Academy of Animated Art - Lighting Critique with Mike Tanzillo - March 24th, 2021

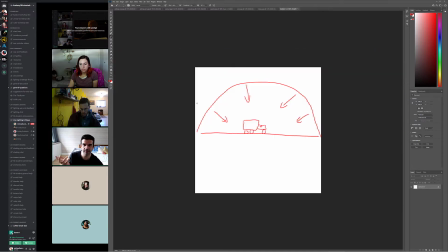(4:10)
I've never heard of that before, because all that's doing is taking this light and just putting an identical light like right over top of it. And it would kind of like, I guess they could work together, but like usually
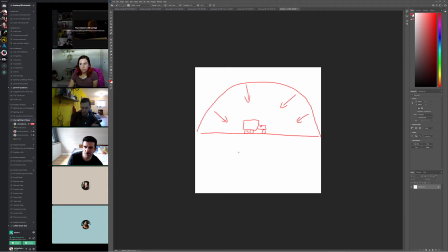(4:23)
like it's like one dome light that has either a color and HDRI map, and then you start adding, like area lights or spotlights in there or something. Man, this is a great drawing. So it's usually a complement to the other lights in the scene,
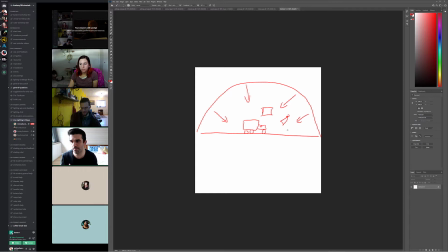(4:40)
or it's meant to mimic a lighting scenario that happened outside. So I don't know why they would use 2 of them, but sky dome lights themselves are incredibly valuable, incredibly useful, incredibly helpful. They make stuff look good. All those good things. So I just want to answer that out of the gate.
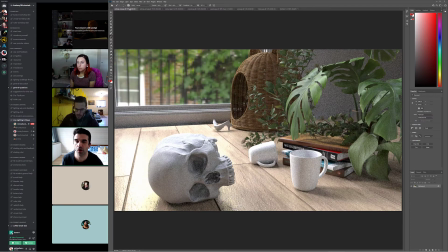(4:59)
Let's see. Next up we have Ashley. Ashley, this is your newer version, correct?
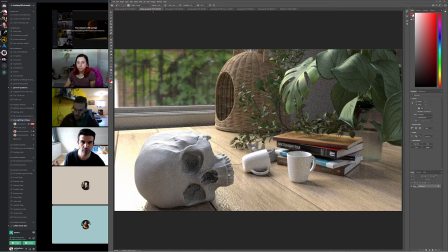(5:06)
This is the previous one. So, all right, cool.
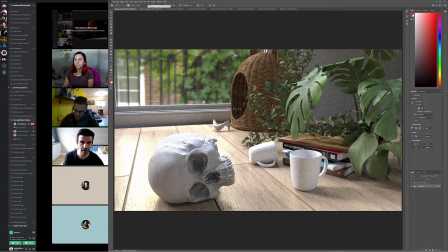(5:11)
So we're getting more richness out of, like, I'm seeing it more in the in this I want to call it wicker. Is that okay? I think it's wicker, right? I don't know what it's called, but we're seeing some more saturation, some more warmth out of there, which is really good.
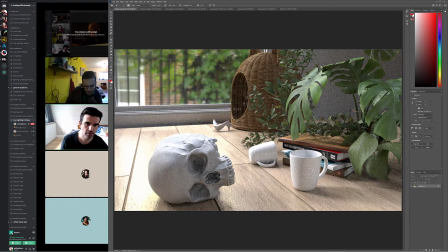(5:28)
I do think that that's the second time I've done that.
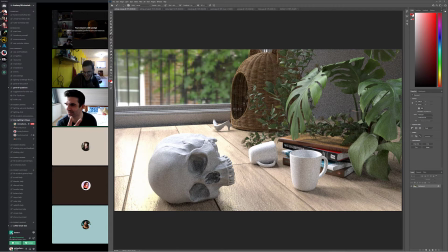(5:34)
Oh, she's back? Okay. I thought I dandied her, where I said something that offended her and made her go away. But I do think, let's see from the previous version. I actually, this is gonna sound silly, I actually kind of like the old camera angle a little bit better, too.
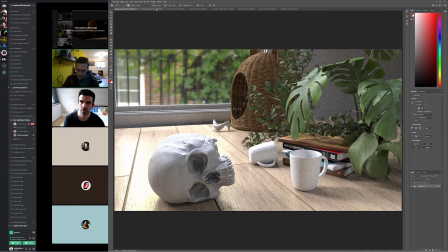(5:54)
Like, there's something about the fact that we can, like, compositionally, it feels, I don't know why it feels a little bit better.
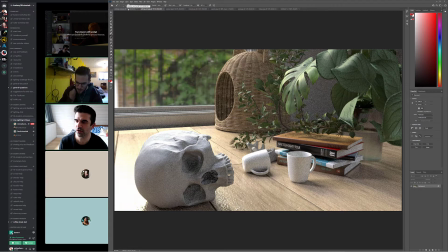(6:01)
I don't know. What do you guys think, Dani or Ashley or Diana? Do you guys have a preference?
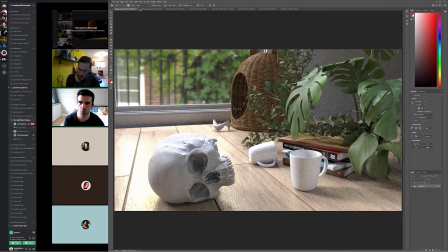(6:05)
We'll call this 1 and 2.
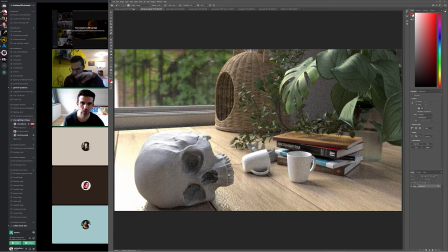(6:10)
I like the camera angle on 1, but I like that she turned and there's more leaves in 2. It also helps fill up a bit. Yeah. The coffee cup size feels a lot better in 1.
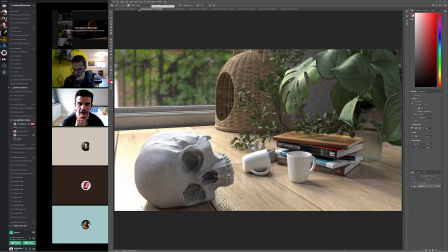(6:24)
I like the second one. Yeah. You know what it is? Some of it's like this dead area over here.
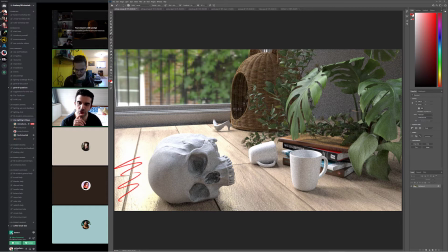(6:30)
It's like, it's a little like this if you took this skull and pushed it over a little bit, I think that would be better, because it just feels like there's a little bit of dead space.
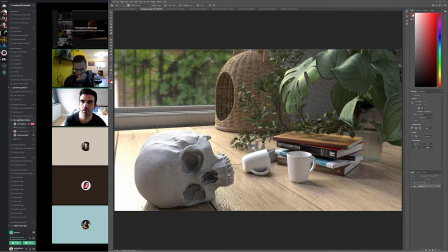(6:41)
But yeah, I mean, I think overall I just kind of like this one better. I like that we can see more of the wicker thing.
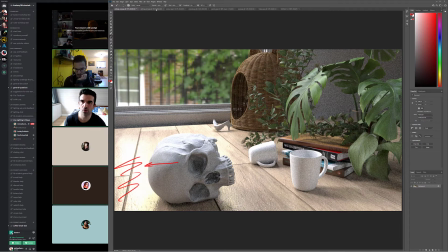(6:48)
I like that these are falling off a little bit more. Yeah. But the new plants are nice. You're getting good specularity on there. I think
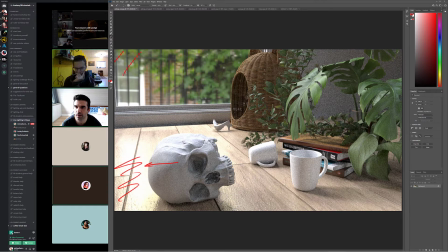(7:04)
overall two big things would be, again, to brighten the what's going on out here, like expose that up a little bit to make that brighter. And then number 2 is, I really do think that if we're, like, judging from the reference that you had posted yesterday, I do think that we can add more warmth to this overall.
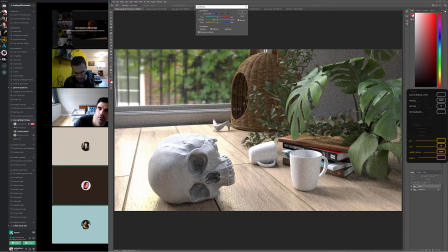(7:23)
Let's go ahead and see if we can, like,
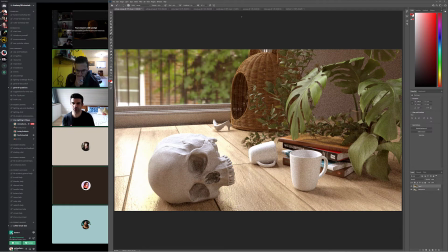(7:37)
just something along those lines that makes it feel a little bit more sunny, makes it feel a little bit more warmth in there. I also think you could probably go a little darker, maybe back here, and allow some of this to step forward a little bit. But the shaping is good. Like I said, I think the fill value you've got is really nice.
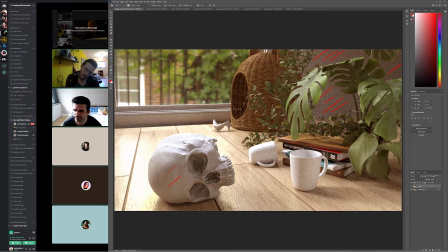(7:54)
It's just styling in some of those other areas a little bit. I have a question. Yeah. Would exposing the background be something you do during lighting or in comp?